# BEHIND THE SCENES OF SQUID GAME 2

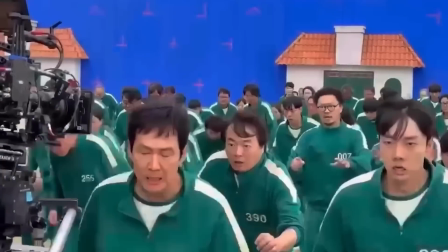Recently, many behind-the-scenes clips of Squid Game were revealed. They show us a lot of interesting details about the production.
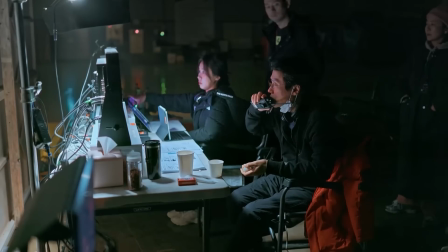Today on CharlieTales, we will analyze this material, and I'll tell you about the tricks the production used to achieve the incredible scenes of Squid Game.
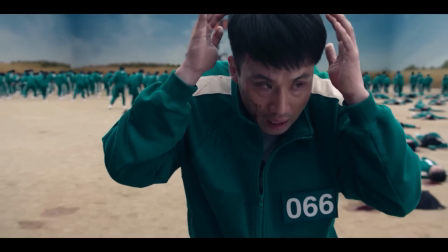Ready? Let's get started.
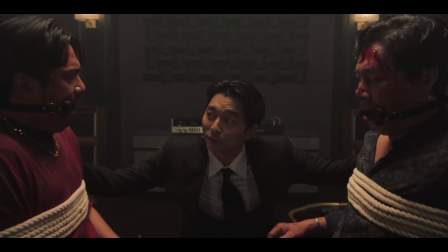The scenes are organized in the order of the episodes. We begin with episode 1, the Recruiters chapter.
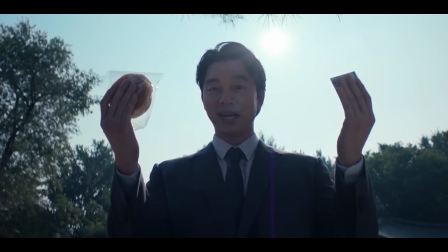Here we can see how several scenes were filmed, such as the one in the park with the beggars. But let's focus on the Russian roulette scene with Gi-hun. In this scene, we can see director Hwang Dong-hyuk sitting on the floor to the right.
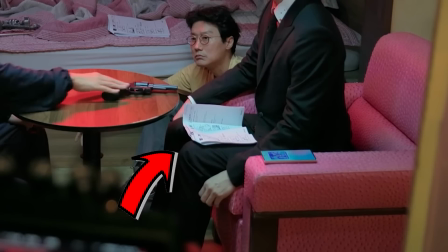He's watching Gi-hun's performance very closely. On the actor Gong-yu's lap, we can see some sheets of paper with drawings.
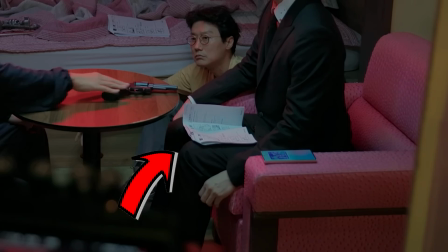These are likely the scene's technical script, including the camera shots to be taken. I'm pretty sure this is just a rehearsal before filming.
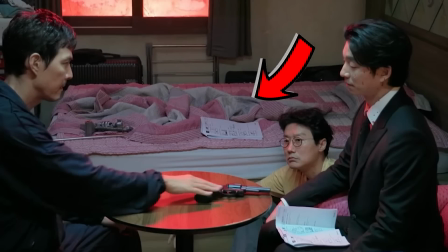That's why we see the printed script, and on the bed, the director also has his version of the document.
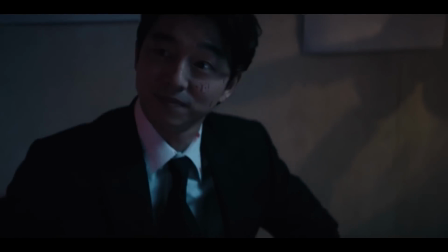If we look at the final scene, of course the director no longer appears. It's fascinating to see how the scene changes completely, thanks to editing and color correction.
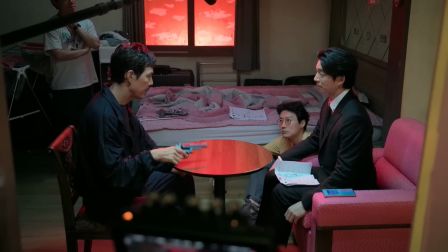In the behind-the-scenes footage, the lighting looks quite simple, but in the final scene, with the same lights, everything feels dark and epic. Actor Gong-yu mentions that he became very attached to this character. He says he always wanted to play villains, but never had the chance.
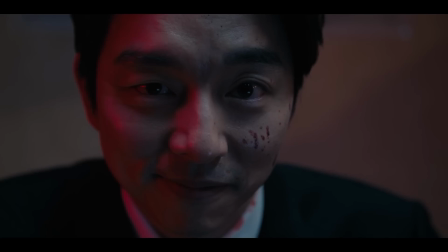This could be considered his first villain role, and he loved that they brought the character back.
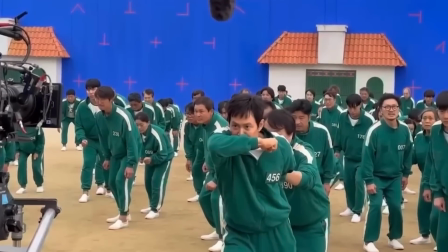Let's move on to the doll game. This game had many real elements, but also used a lot of CGI.
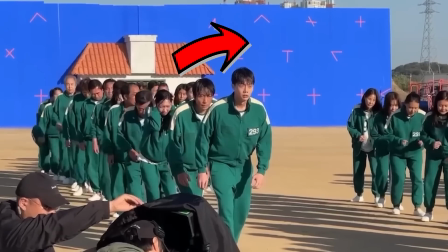This is evident in the background behind the players. Those are blue walls. But why did they use a blue screen?
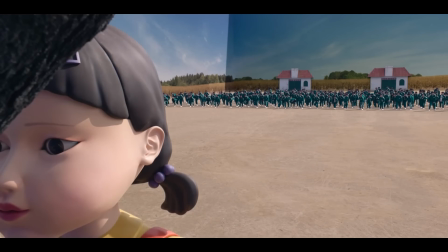It's a good question, considering that there isn't anything significant in the background in the episode, just walls.
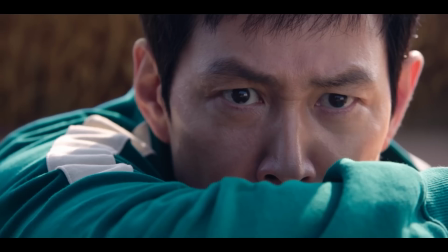The issue is that the doll game takes place in a massive arena with very tall walls.
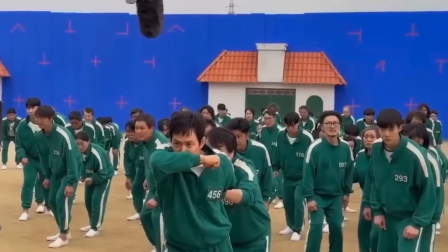For the production, it would have been very complicated to create such gigantic walls.
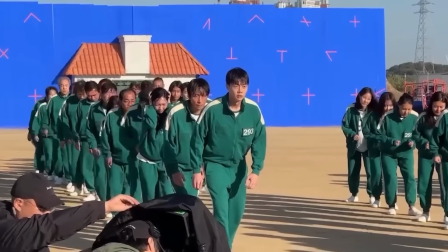The most efficient and inexpensive solution was to use a blue screen that only covered the player's height.
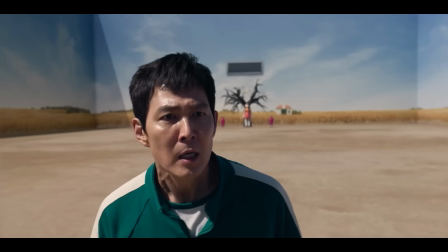This made it very easy to replace the background behind them. And to create the upper part, there's no problem, since no player is that tall.
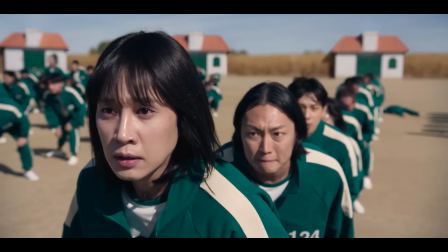In editing, they can fill it in with walls reaching up to infinity. It's a simple and cheap way to make giant walls without building them.
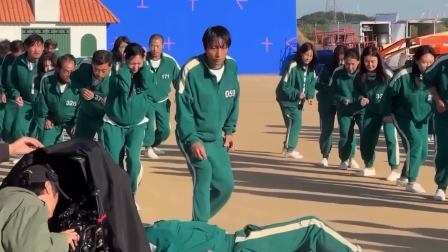Why is the screen blue and not green? In cinema, both options are commonly used, but it depends on the case.
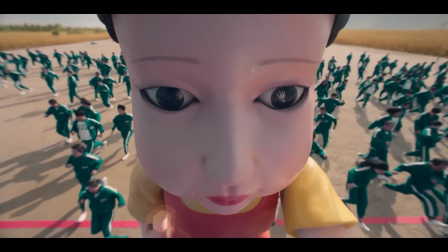Green is the most common, but here it wouldn't have worked because the players wear green uniforms.
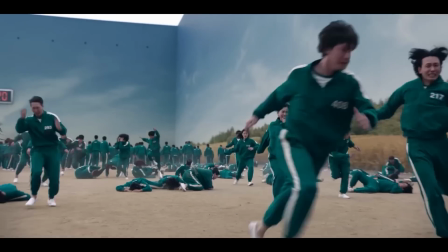If they had used green backgrounds, it would have been impossible to separate the screen from the players.
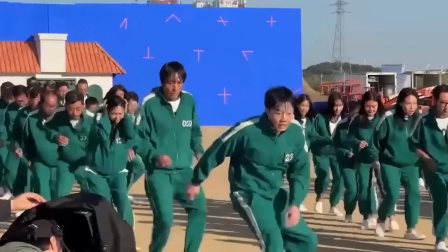That's why blue was more functional. Focusing on another scene, we'll see that player 293 gets shot for moving.
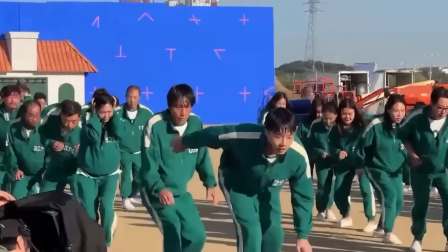But if we slow down the video, we'll notice how they achieved the effect. In reality, the actor has a small device that creates an explosion on his chest.
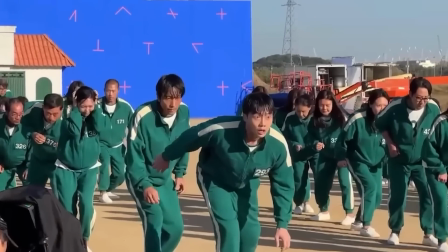This device bursts a fake blood pack to give the illusion of being shot.
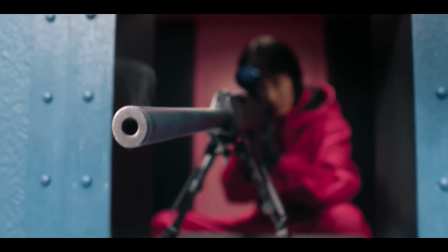This makes sense, as it would be very complex to shoot actors with paintballs or something similar. According to actress Jo Yuri, this entire game felt very real. The director even played the actual doll song during filming. This made everything feel more believable. The actors got nervous, and it felt like they were truly playing.
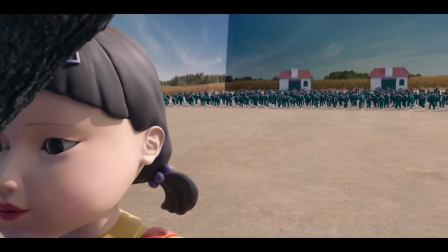According to them, it was fun and terrifying. Let's move on to the pentathlon game.
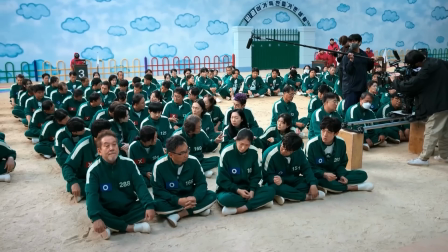This challenge consisted of a group competition in which the players had to overcome 5 games.
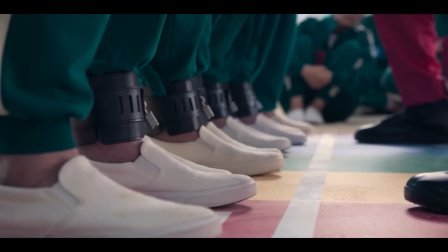According to the director, this was done to present several games at the same time. Remember, there's only one season left before the series ends, so we won't see many new games.
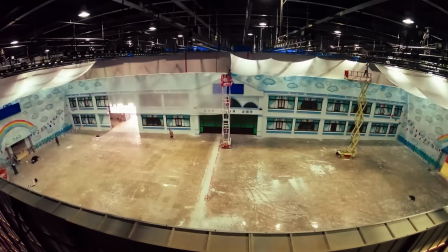The pentathlon set was built from scratch using wood.
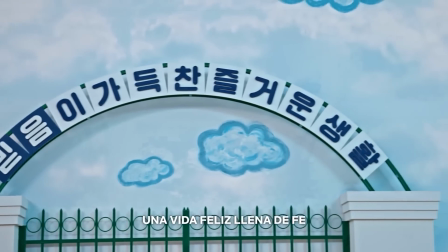Almost everything we see in this game was real and designed by the production team, from the paintings to the windows, and of course, the circles on the floor.
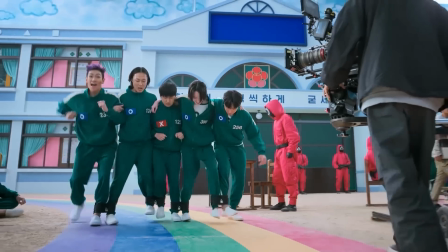But if we look closely, there is some CGI. On these monitors above, we can see blue screens.
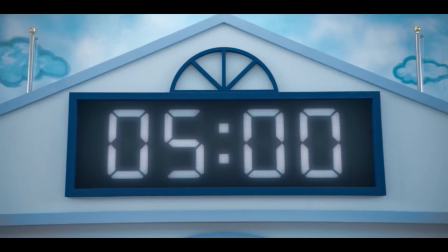This is where we later see the timer in the episode. Why use CGI instead of a real clock?
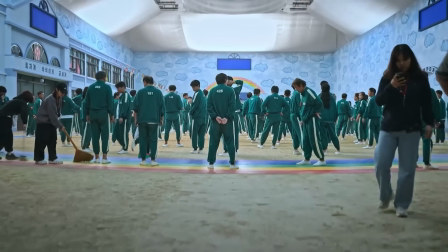It's a production issue. Each pentathlon circuit only lasts 5 minutes, but filming each round can take hours.
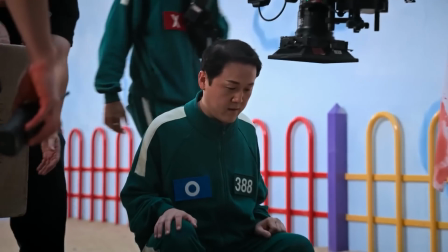Moreover, they filmed the scenes out of order. These details make it impossible to synchronize real clocks with the correct time.
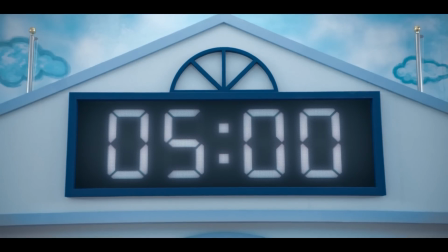To avoid continuity errors, the clock is added with CGI.
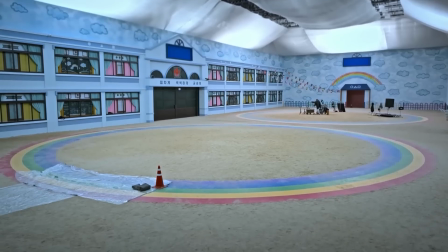In editing, they can decide which time fits best, creating the illusion that everything indeed happened in 5 minutes. As an extra detail, the director mentions that this challenge was originally planned to last 10 minutes per team.
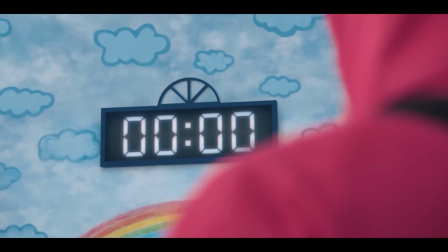But when it came time to film, he was surprised that most actors could complete the circuit in 5 minutes.
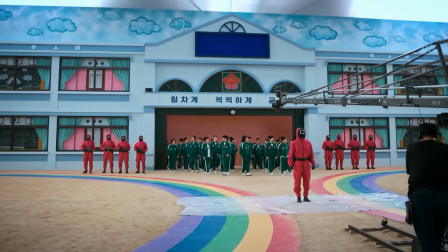Thanks to this, he decided to change the script so the challenge would only last 5 minutes, as we see in the series.
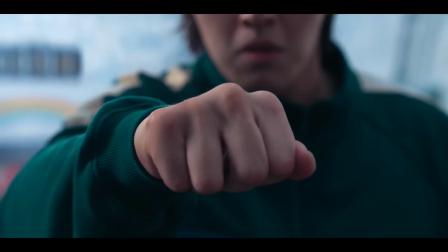In this game, we had an incredible scene when Dae-ho shown playing Gongi, but in reality, the actor never made the moves.
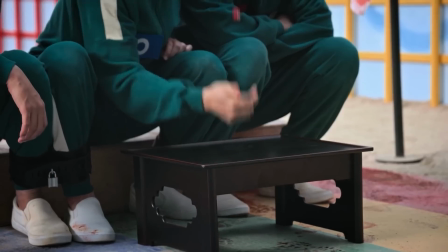The production hired a Gongi professional to perform the scenes where only the hands are visible.
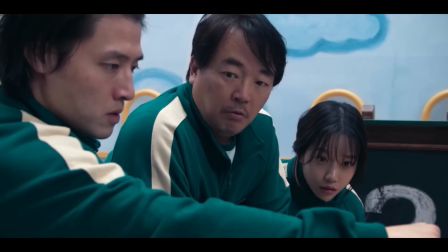They then merged these shots with Dae-ho's, so it looked like he did everything.
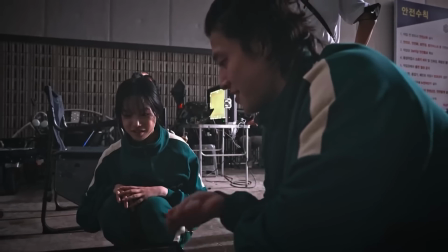This anecdote is a bit sad because actor Kang Han-ul said he spent weeks practicing to make the moves, but he was surprised when told they would use a professional.
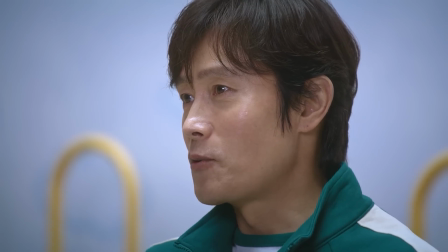Another important detail is that actor Lee Byung-hun, who plays the frontman, had trouble with the spinning top game.
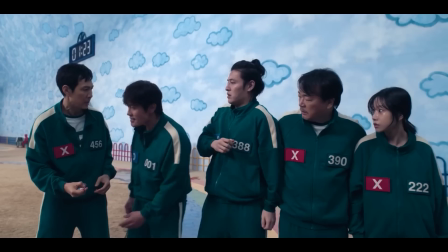The actor is right-handed, but his character is left-handed, so his final throw had to be perfectly executed with his left hand. This was a challenge for him. Let's move on to the carousel game. In this game, once again, the production built everything from scratch.
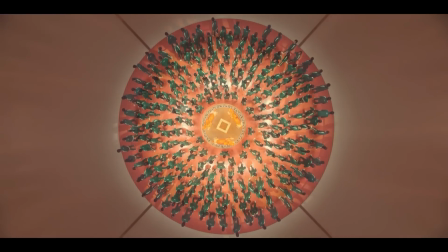They constructed a huge wooden structure to house the entire carousel and the rooms with doors.
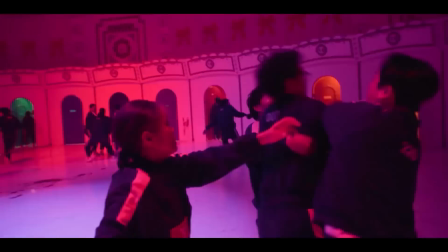This was done to completely avoid CGI and achieve more realism. Even the carousel mechanism is real.
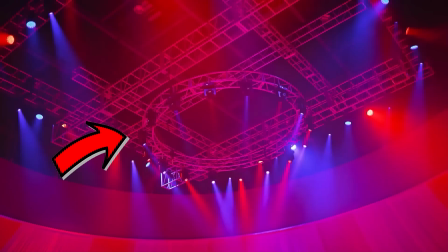The actors had to spin before running to the doors. From this wide shot, we can see a massive group of lights at the top.
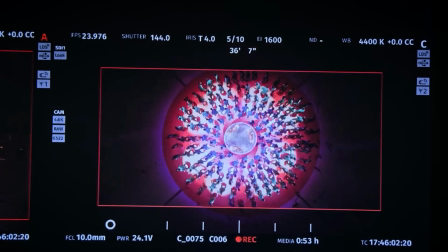These lights were used to create the color effect we see in the episode. That's why everything is purple when the teams begin to split.
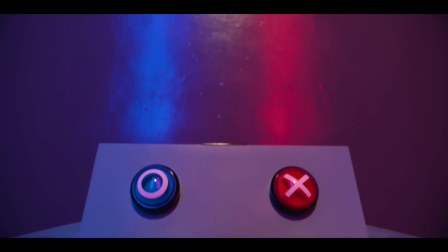There are also a couple of videos with details about how the voting scenes were made.
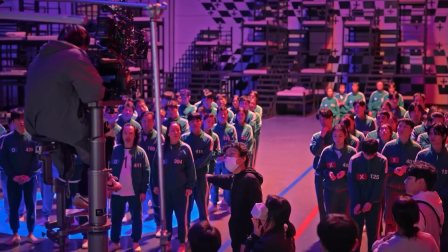The director mentioned in the behind-the-scenes footage the reason why there are now votes after each game.
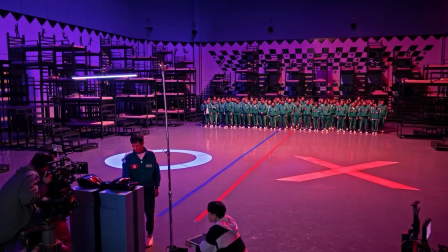Remember, in the first season, there was only one vote. According to the director, the voting system changed to create more conflict among the players.
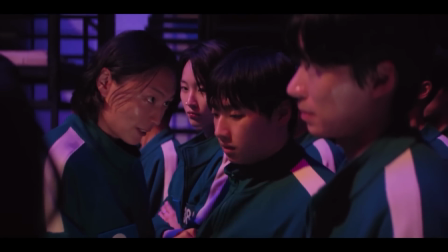The votes are not anonymous, so this causes more division among them. For this same reason, players were given stickers with the vote they chose.
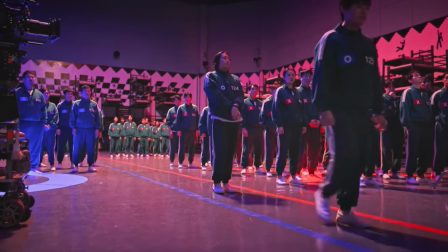It was extremely important to show which team they belong to. Finally, let's move on to the shootout in the final episode.
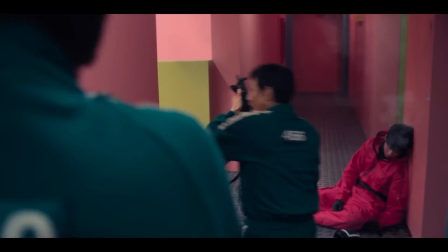Here we'll notice many interesting things. First of all, this scene has a blue screen in the background.
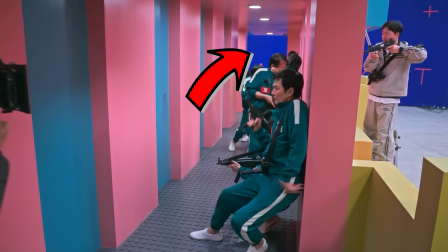That's why the walls are blue. This was done to create a background in editing. In the final episode, this entire scene takes place on an upper floor.
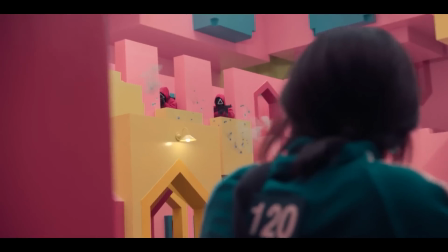Here we can see that the entire Squid Game set is enormous. But in the behind-the-scenes footage, we'll notice that everything was filmed at ground level.
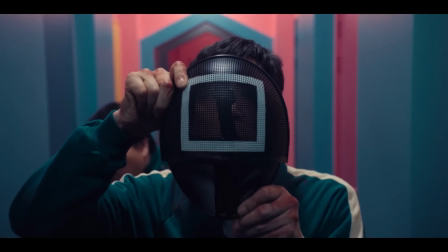In real life, it would be impossible to create this entire staircase-filled, multi-level set.
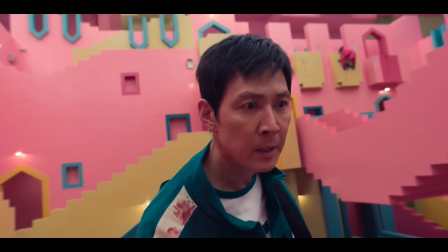That's why CGI is used to create the illusion that everything was filmed higher up.
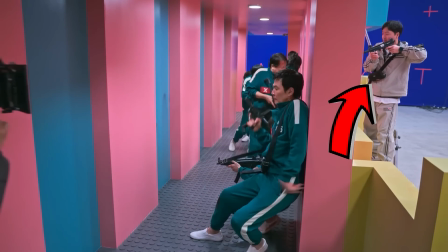Another very interesting detail is that in this scene, we can see a production member with a kind of machine gun.
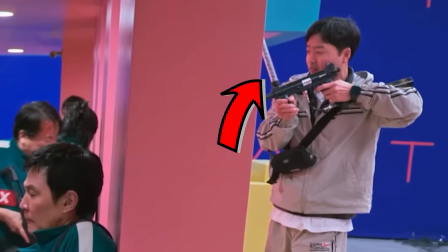If we zoom in, we'll notice that this weapon is loaded with small gray pellets. What are these? It seems they are some kind of powder ammunition, and this person uses the machine gun to fire these pellets at the wall.
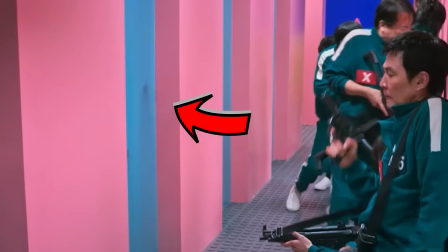In fact, if you look to the left, you'll notice a black stain on the wall. They're shooting here to guide the actors with the sound. They create the illusion of firing real bullets so the actors can interact better. Apparently, this powder is also used to mark the wall.
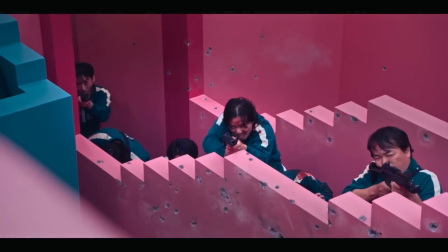With this aid, the production team can later use it to guide where to place the bullet holes with CGI.
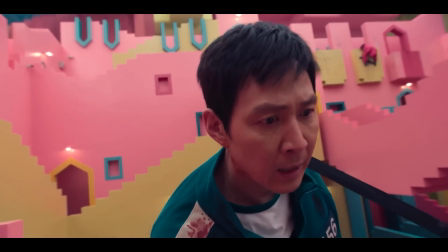That's all for today. If you liked the video, you'd really help me out by leaving a like.
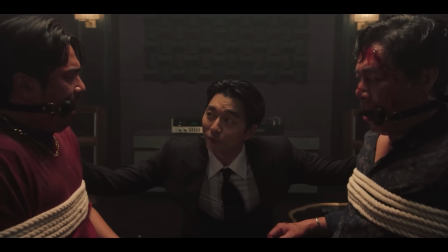That would be legendary. Also, remember to subscribe to see more videos like this. Thanks for listening.
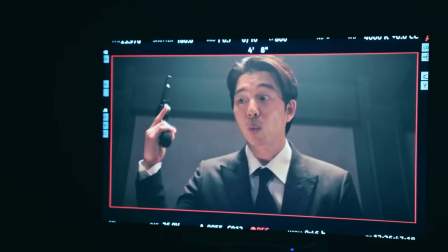My name is Charlie, and I'll see you in the future.